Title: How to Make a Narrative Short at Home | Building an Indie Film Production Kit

And it's already so much more than what I even thought I needed. But now it's giving me a bunch of ideas for where to go from here. So I have more short films I have planned for these little lights. All right.
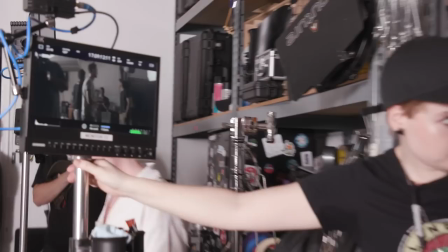(4:27)
Well, I want to see how you accomplish this, because this is a small garage that is mostly filled with film equipment. Yes. And it will transform through the magic of cinema. Mm-hmm. So let's get to it. You ready? Let's get to it. I'm ready.
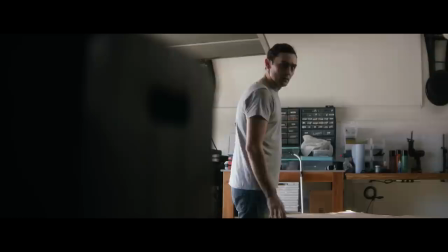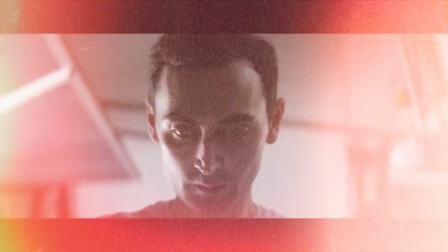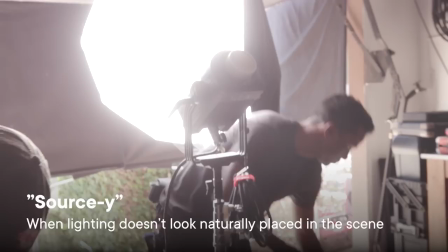(4:51)
Cut. So hot tip, I heard him saying the word sourcy. It means it looks lit. it looks artificially lit, right?
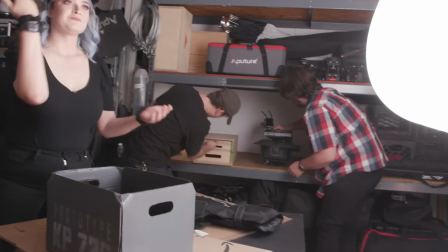(4:59)
Like right now, this is quite source-y because there's a light about three feet from my face.
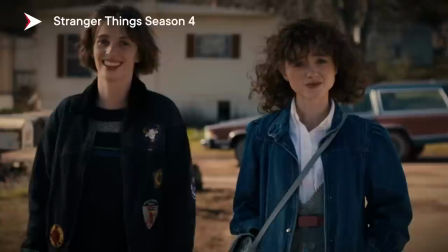(5:04)
So a lot of times in film, we want to make it seem like the light is natural, that the light exists in the environment. We either diffuse it, we move it further away,
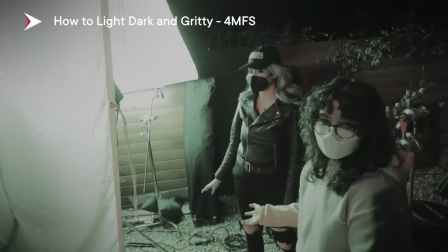(5:16)
we bend it in a certain way, we add more light in the background, anything to make it look less purposeful.
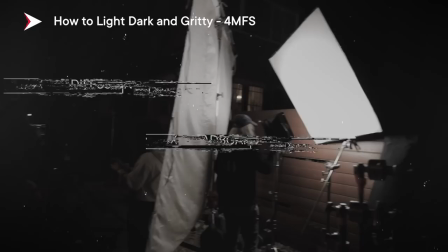(5:22)
My favorite way of making it look less source-y is probably doing a book light.
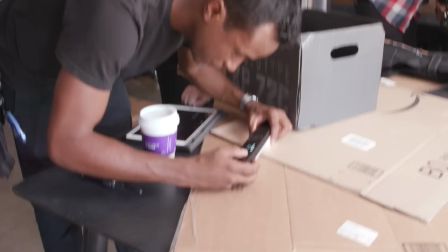(5:27)
That is not when you simply diffuse, it's when you bounce it and then diffuse what you've bounced. So we're here today with JC, the gaffer on our wonderful little short film, and he has Citus Link and this wonderful little bridge tool for us.
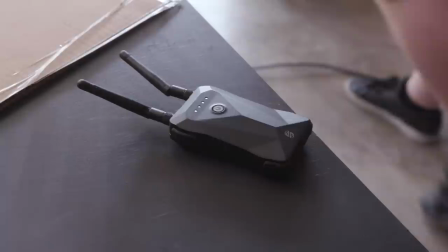(5:40)
Yeah, so we're working with the bridge today. The awesome thing about this is it just makes your Bluetooth connection stronger.
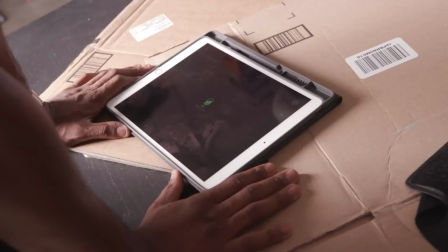(5:45)
So I've worked in settings where I've had like 12 lights rigged up to the ceiling and the stage, and it just keeps everything connected so you have no issues with the app.
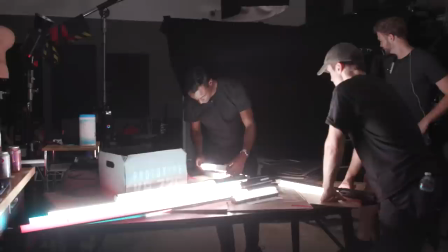(5:52)
So that when we're messing around and doing the light cues, we could just turn them on whenever they need to be gone and turn them off when they need to be off.
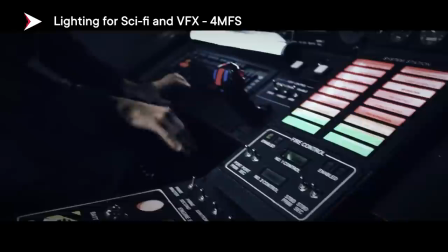(6:00)
The cool thing about this like is that for something like sci-fi, throwing this on the wall, putting it inside of like let's say you have a console with a bunch of buttons, whatever it is you want to do,
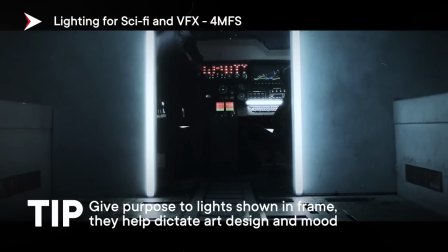(6:09)
but just creating a little bit more of that push for like realism in a science fiction world.
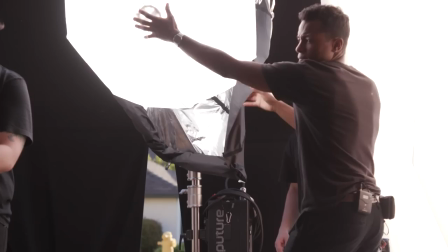(6:14)
So I'm really excited to use this so let's see how it looks on camera.
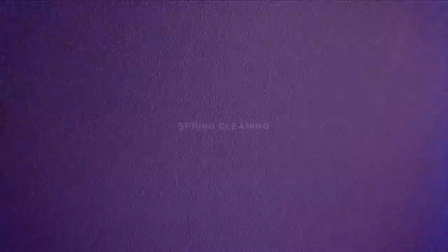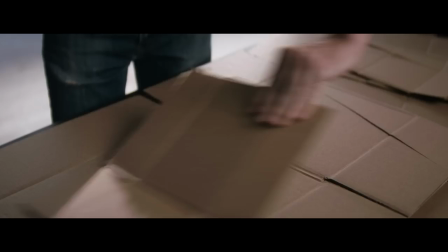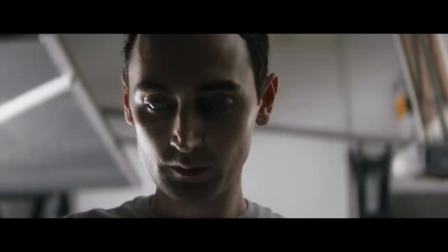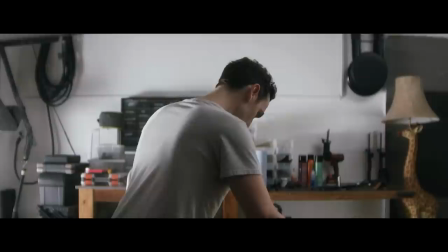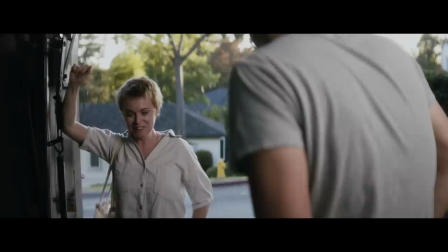(6:58) Jim, hi, how are you? It's a lot of recycling. Do you think it'll fit in the bin?
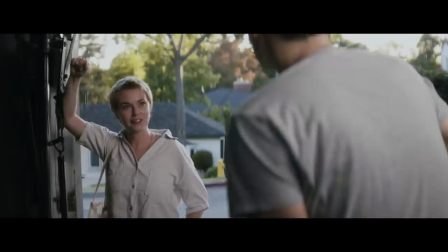(7:05) Don't know yet.
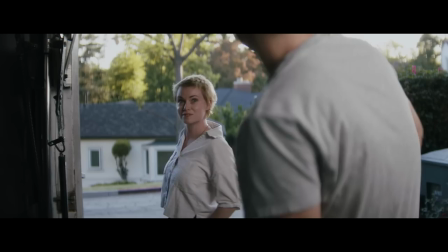(7:08) Okay, well, if you need anything, uh, I'm just over the fence, just give me a shout.
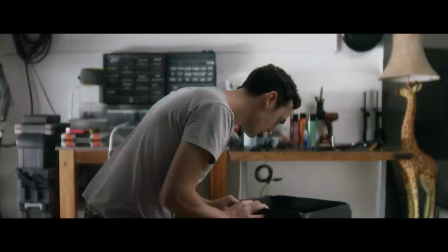(7:14) Won't.
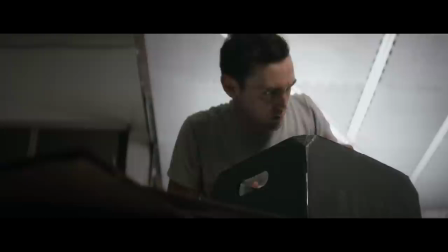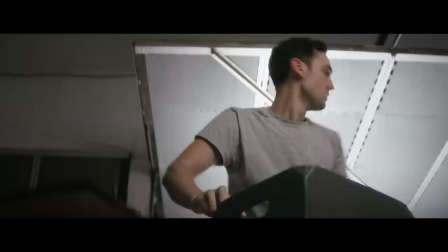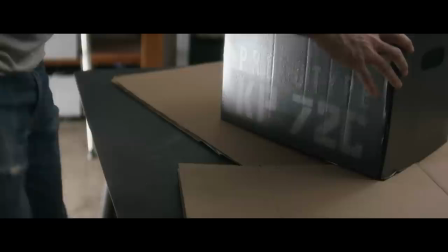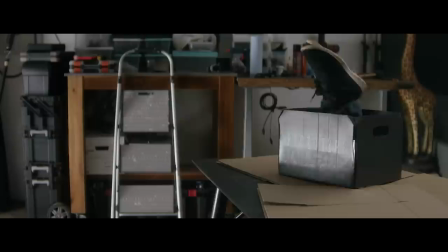Whoa!
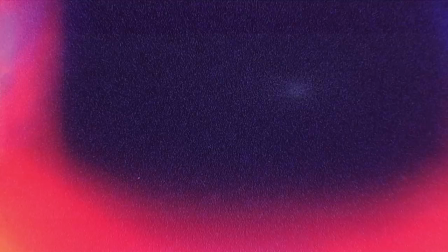That was so cool. Thank you so much for having me and showing me your magic. Yeah, thanks for coming out.
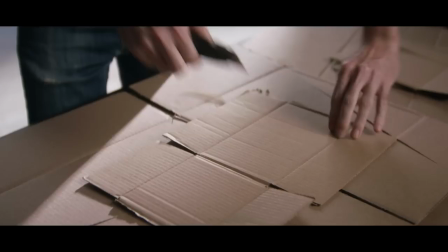(7:51)
It's really great to have you on set. I can't wait to see the full short. where is it gonna be?
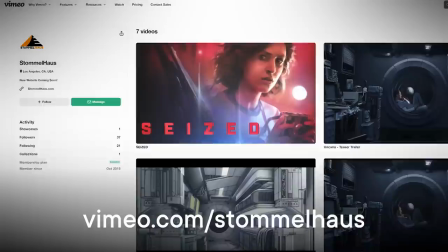(7:55)
The full short will live on my YouTube channel, which is youtube.com slash CliftonStommel, as well as on the Stommel House Vimeo page.
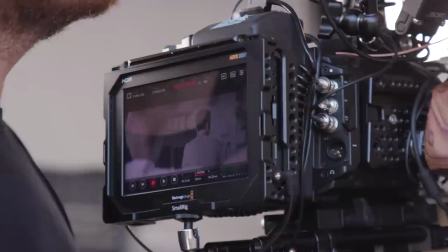(8:04)
So if you wanna see that full thing, go on over there. If someone's trying to be a professional cinematographer, have their own studio, what's some advice that you can give?
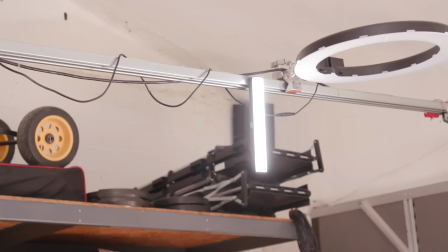(8:13)
Like some real advice. It's worth having everything.
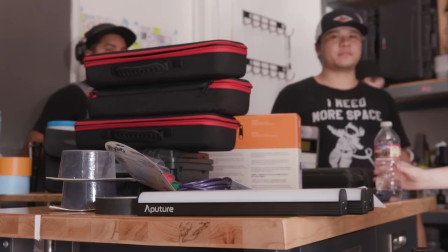(8:17)
Even if you're just acquiring just whatever you can afford just to get rolling. camera, a lens, sound, shoot through a plastic cup if you need to, some lights.